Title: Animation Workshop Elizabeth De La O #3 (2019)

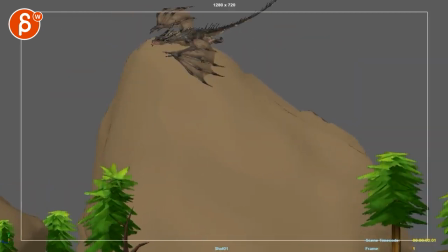all right let's play this through here
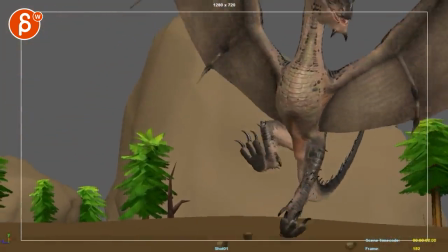oh we got some clipping plane issues there on the camera oh nice it might
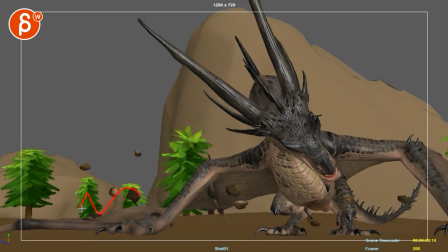be a bit much even though i love this uh it might get a bit much and bouncy they feel very light
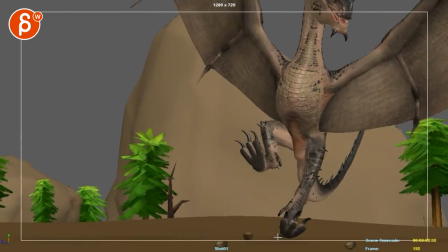i'm all for adding stuff they also kind of come out of nowhere i would just probably just have a few little ones here and one one here so
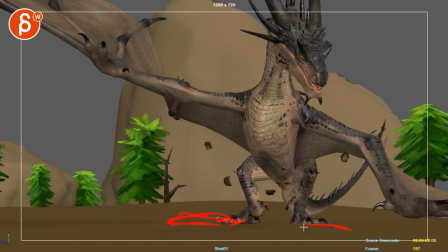it's it comes out of this and its momentum goes this way you know that type of thing here and if you want to add some
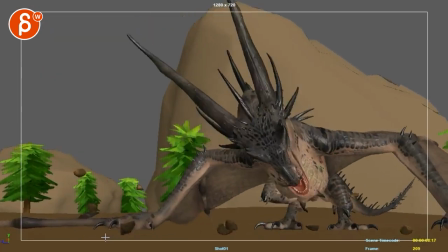more here because it's cool to have a little slap down here uh same thing i would just add something through here some small bits
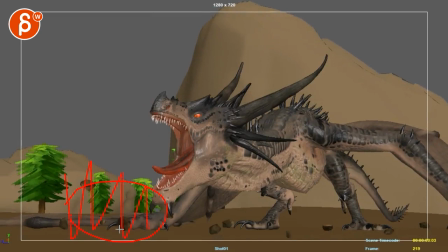it's a bit much they're a bit bouncy going mostly up and downs in a pretty straight way there
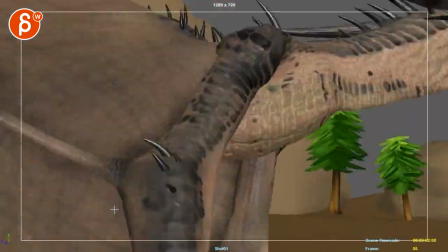um that's part of my reaction just for that section here
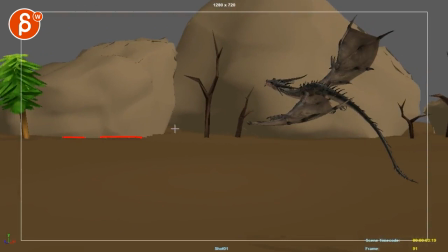just uh on your camera there's a near far clipping plane that I would just adjust the value so you don't have that flickering
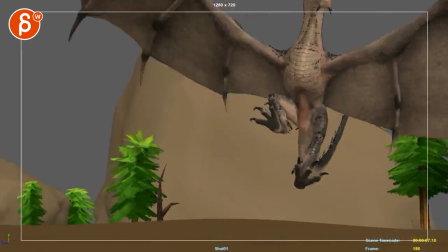then let's see the shake here the
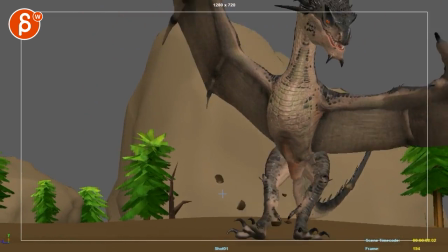shake is okay I will probably have right at the very beginning here a
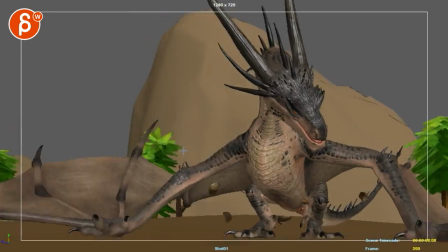couple things it feels like it's there's a lot of why especially with this big one here
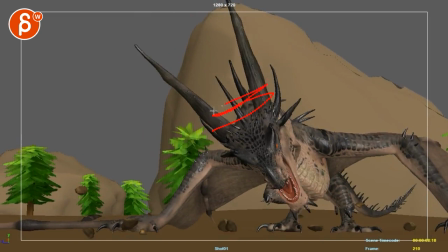and then afterwards it feels like it's going back and forth back and forth in the same direction it could be a bit more
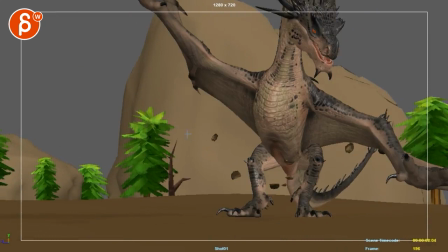random and the initial impact that would probably do like like a one frame one one one frame and then get into a
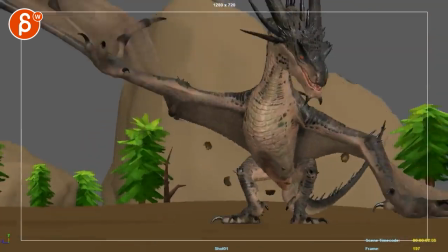looser curve right now it feels very slow
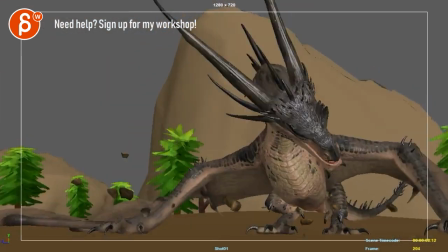like the beginning impact is very slow in terms of camera shakes in terms of the movement of the camera shake so it would be a more high frequency impact oh and then relax a bit
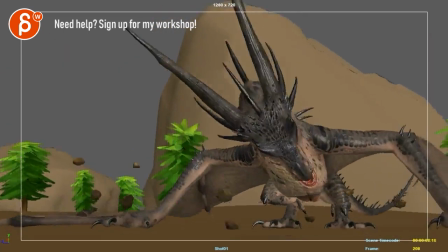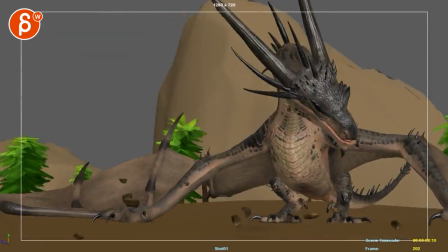and i'm not sure about that ginormously huge y rotation here
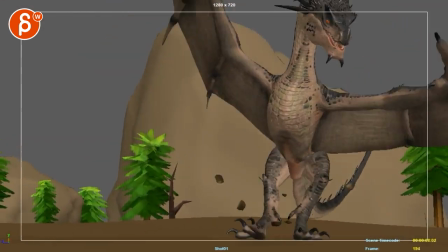and once we're back here it's i mean it's better it's just it's a bit more high frequency there i would not have that big pop over there
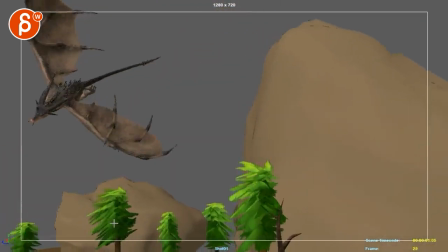cool let's look at the animation here
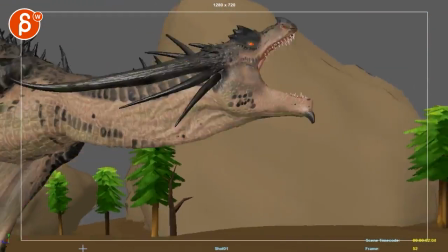it's cool cool the
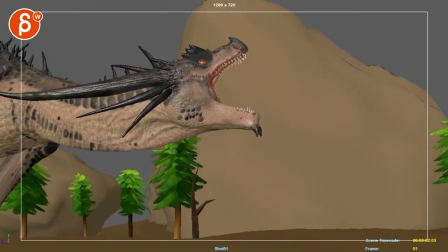tricky thing about this part here there's always something when you have a big roar that you got to be careful
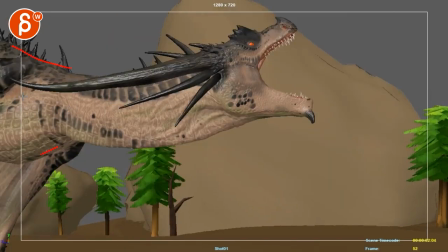it feels like with that body and that curvature it's almost like your your neck will be higher
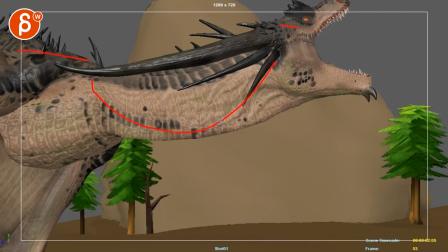there's something about the body here and then the head here giving this bit of a slump that being said yeah
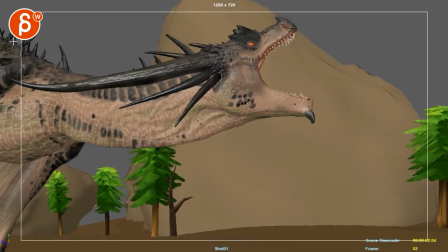there's something right through there where it feels like if that's the body you want to go almost you want to go higher if you have that kind of feel to it there's something slumpy through here but let me fix this because I don't want to change this
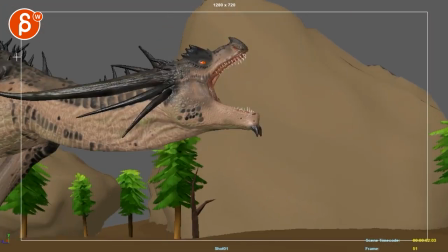too much because then you're going to have to I mean you would have to bring this up a bit more and I would probably rotate